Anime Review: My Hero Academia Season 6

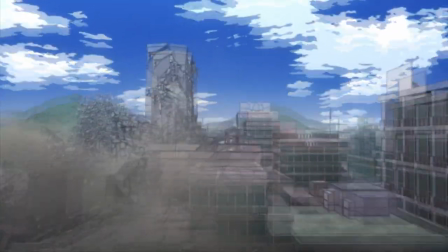20:36 Being a villain is about rejecting the world society has built, to destroy it.
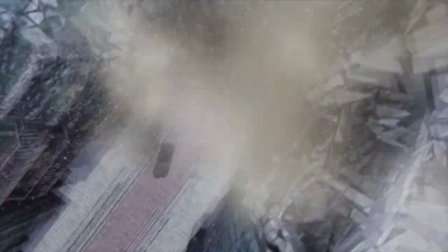20:41 What's interesting here is that sometimes being a villain is the morally right thing.
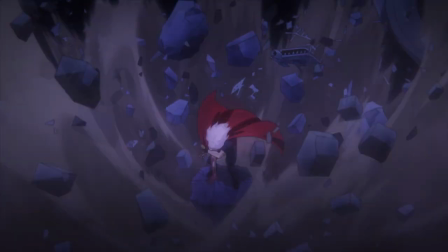20:45 If society is truly corrupt, then maybe the right thing is to destroy it to build something better.
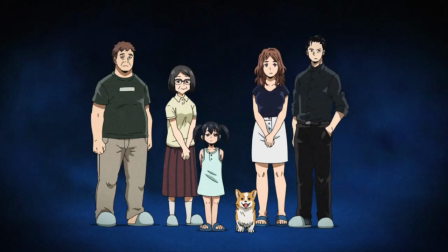20:50 And that's why many of the villains become villains. They feel that society is so terrible that their only course of action is to destroy it.
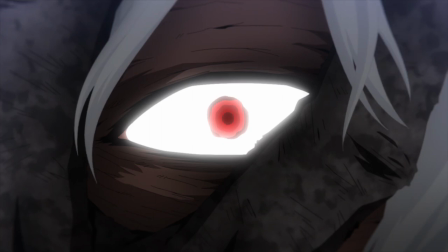20:57 Though there are other villains who have less altruistic motives, like if all for one,
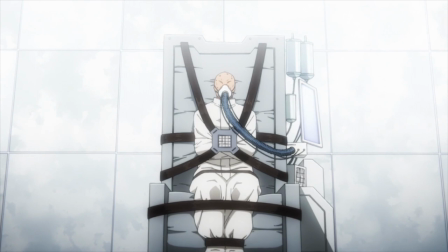21:01 taking advantage of these other villains in their somewhat noble desire to build society in a way that serves him.
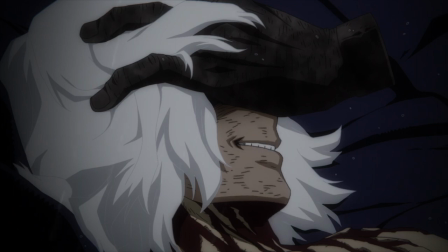21:08 Quite fitting for his name, all for one. Then there's Toga, whose battle with Ochako revealed a lot about her mindset.
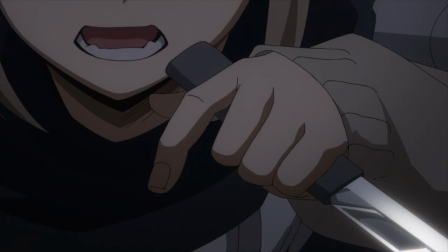21:15 She says it's hard to be her, and that ignoring the urges only makes them worse.
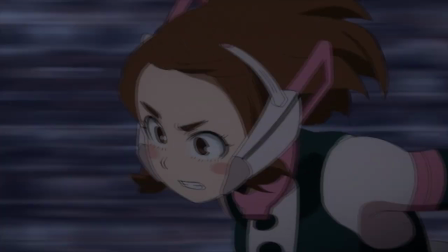21:20 This shows that she is self-centered, views herself as a victim, and acts just based off her desires, the opposite of someone who acts out of concern for others.
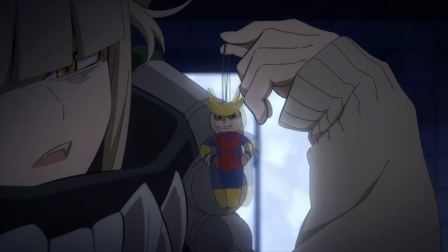21:29 I feel like we're going to get more of this idea in the future too, and I'm curious how they'll tie it all together.
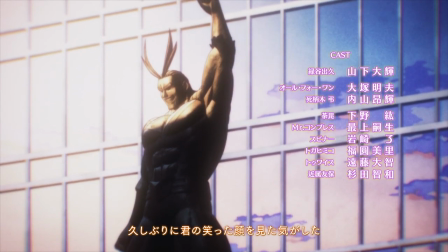21:34 Then something else I found interesting was the callbacks with all the visuals and music here.
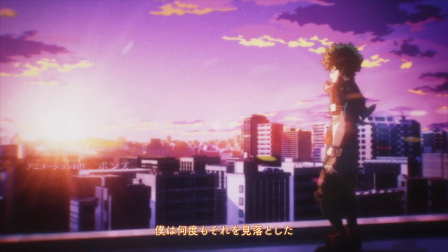21:39 There are a couple scenes in particular that were presented as an obvious homage to earlier in this series,
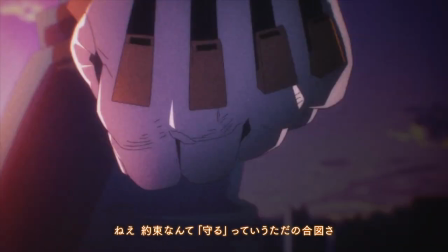21:45 but in a way that felt off, at least at first.
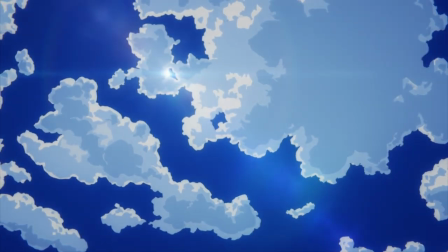21:49 The first of these was the song Might Plus You at the end of episode 126.
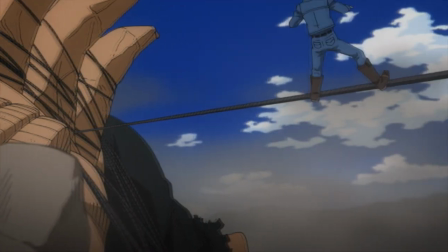21:54 In this scene, we saw all the destruction of the battle, which seemed to be a very weird time to play a song about the dedication of heroes.
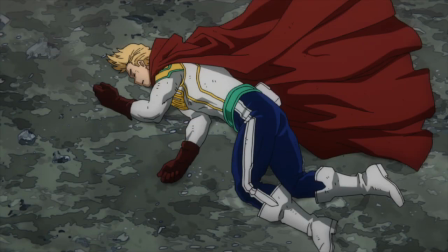22:01 But watching the scene again, I saw that the song actually started when Deku was thinking about how Shigaraki wanted to be saved,
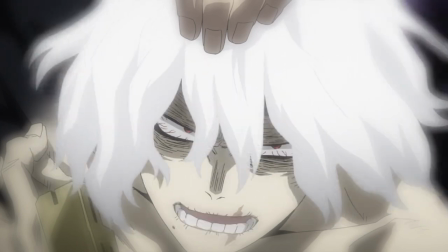22:09 not unlike his determination to save Eri back in season 4 when the song was first played.
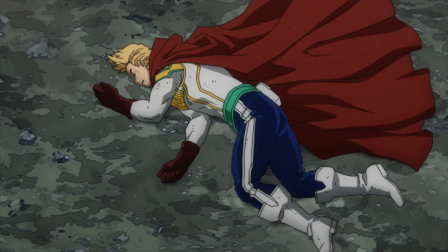22:14 Then as the song builds, we see all the heroes hurt, which again, is weird.
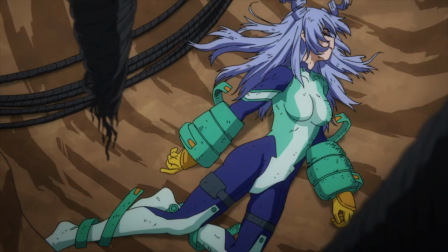22:20 But as I think about them more, I see this as a celebration of the hero's sacrifice,
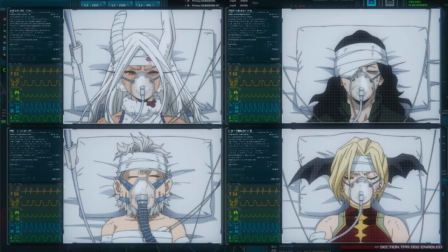22:25 that despite all the damage the villains took caused, their sacrifices were not in vain.
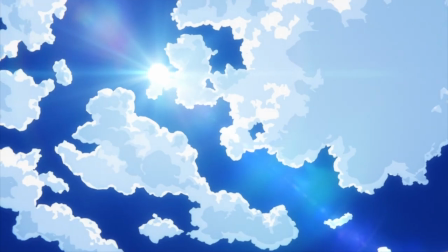22:30 Then, the shot at the end of the episode is a bright sky, what seems to be symbolizing hope, even if the sky will soon be covered in gray.
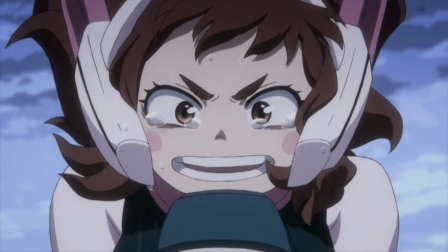22:38 Then, another episode with a lot of callbacks was episode 137, Ochako's speech,
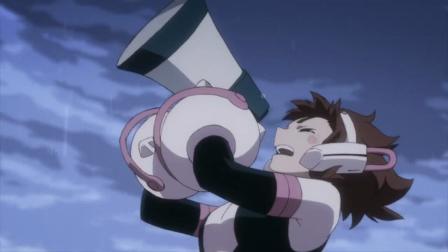22:43 which had a ton of similarities to episode 2, where Deku was told that he could become a hero.
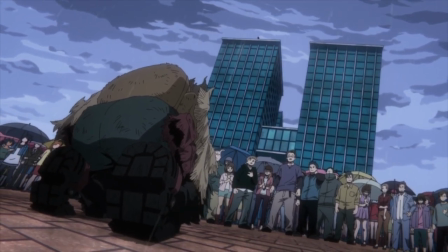22:48 As Ochako's speech reached the end, the You Can Be a Hero music started playing, and Deku just fell to his knees,
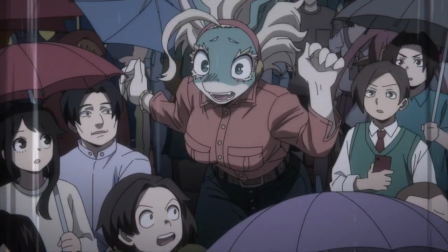22:55 overwhelmed by it all, just like with All Might.
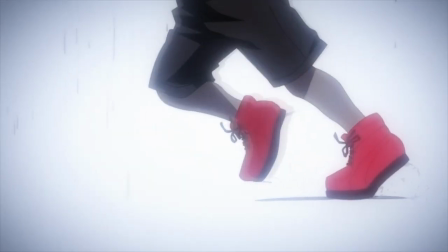22:58 Then as Koda ran to Deku, there was the shot of his red shoes, just like when Deku ran to Bakugo to save him from the slime monster.
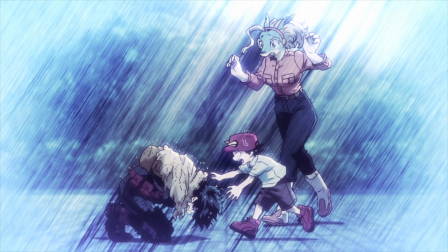23:05 You even have the exact same shot of Deku falling to his knees in front of Koda and the Nameless Woman,
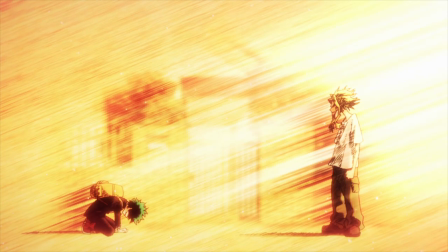23:11 framed in the exact same way in the same art style as the end of episode 2.
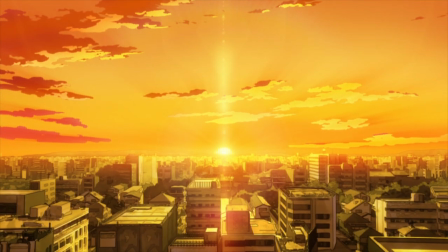23:16 Then we got the reveal of the story. That's not just how Deku became the world's greatest hero, but the story of how they all do.
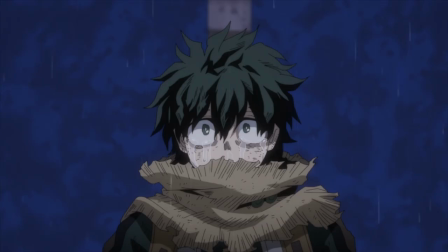23:23 This part, just flat out incredible. But why frame it the way they did? Why make this feel so much like episode 2 instead of just a new thing?
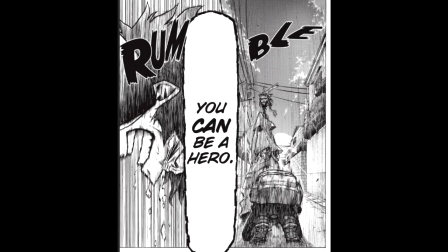23:31 And I was curious, I read these two chapters in the manga, saw that the parallels weren't as strong there, though there were a couple things that were still linked.
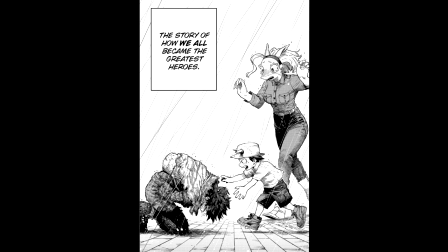23:40 So why did the studio lean on this so much, other than the fact that they knew it would be really emotional and all that?
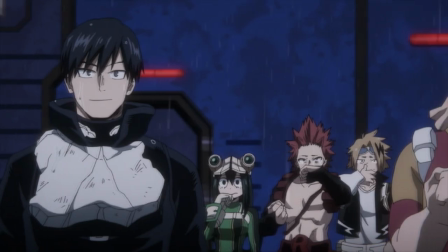23:47 I think a big part of it is Deku's words, that this isn't just the story of him becoming the greatest hero anymore, but of all of them becoming the greatest heroes.
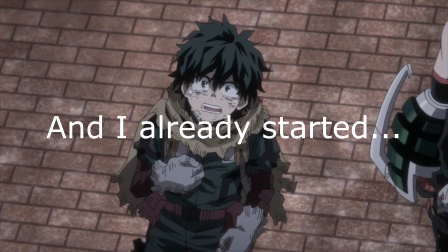23:56 There's also the tie that both scenes are when Deku was broken by the words of someone else.
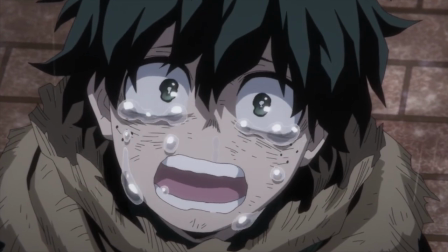24:01 There's also the connection about how All for One has the power to connect people.
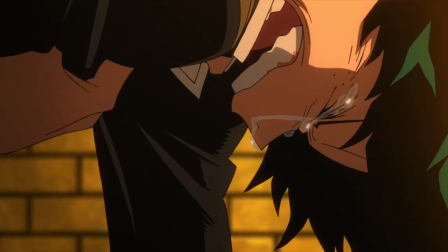24:05 Episode 2 is the connection being formed between All Might and Deku, and now it's between Deku and everyone else.
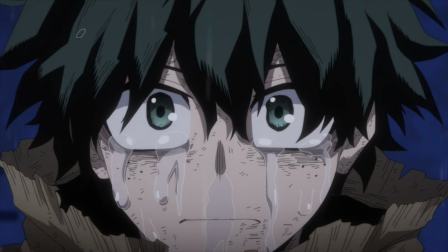24:12 It could also be that this episode reflects the start of all of them becoming heroes, while episode 2 was the start of Deku becoming a hero,
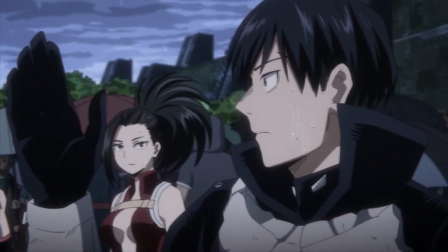24:19 though that doesn't quite make sense because the rest of the class are already heroes and have been for multiple arcs,
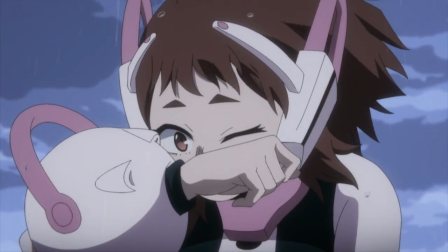24:26 though maybe it's more how Deku views them? I don't know, it's a bit weird.
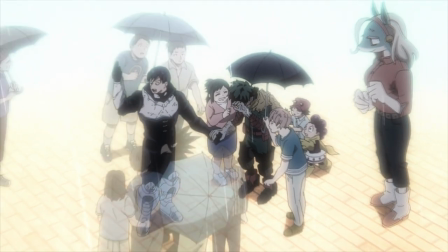24:30 But we do see a refrain throughout this whole arc of the school being called Our Hero Academia,
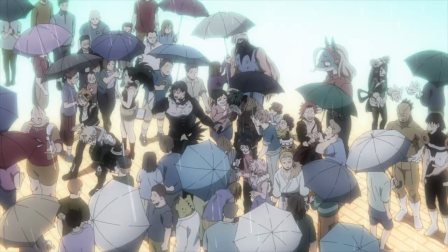24:36 opening song's title literally translating to ours, which fits the idea of them all becoming great heroes.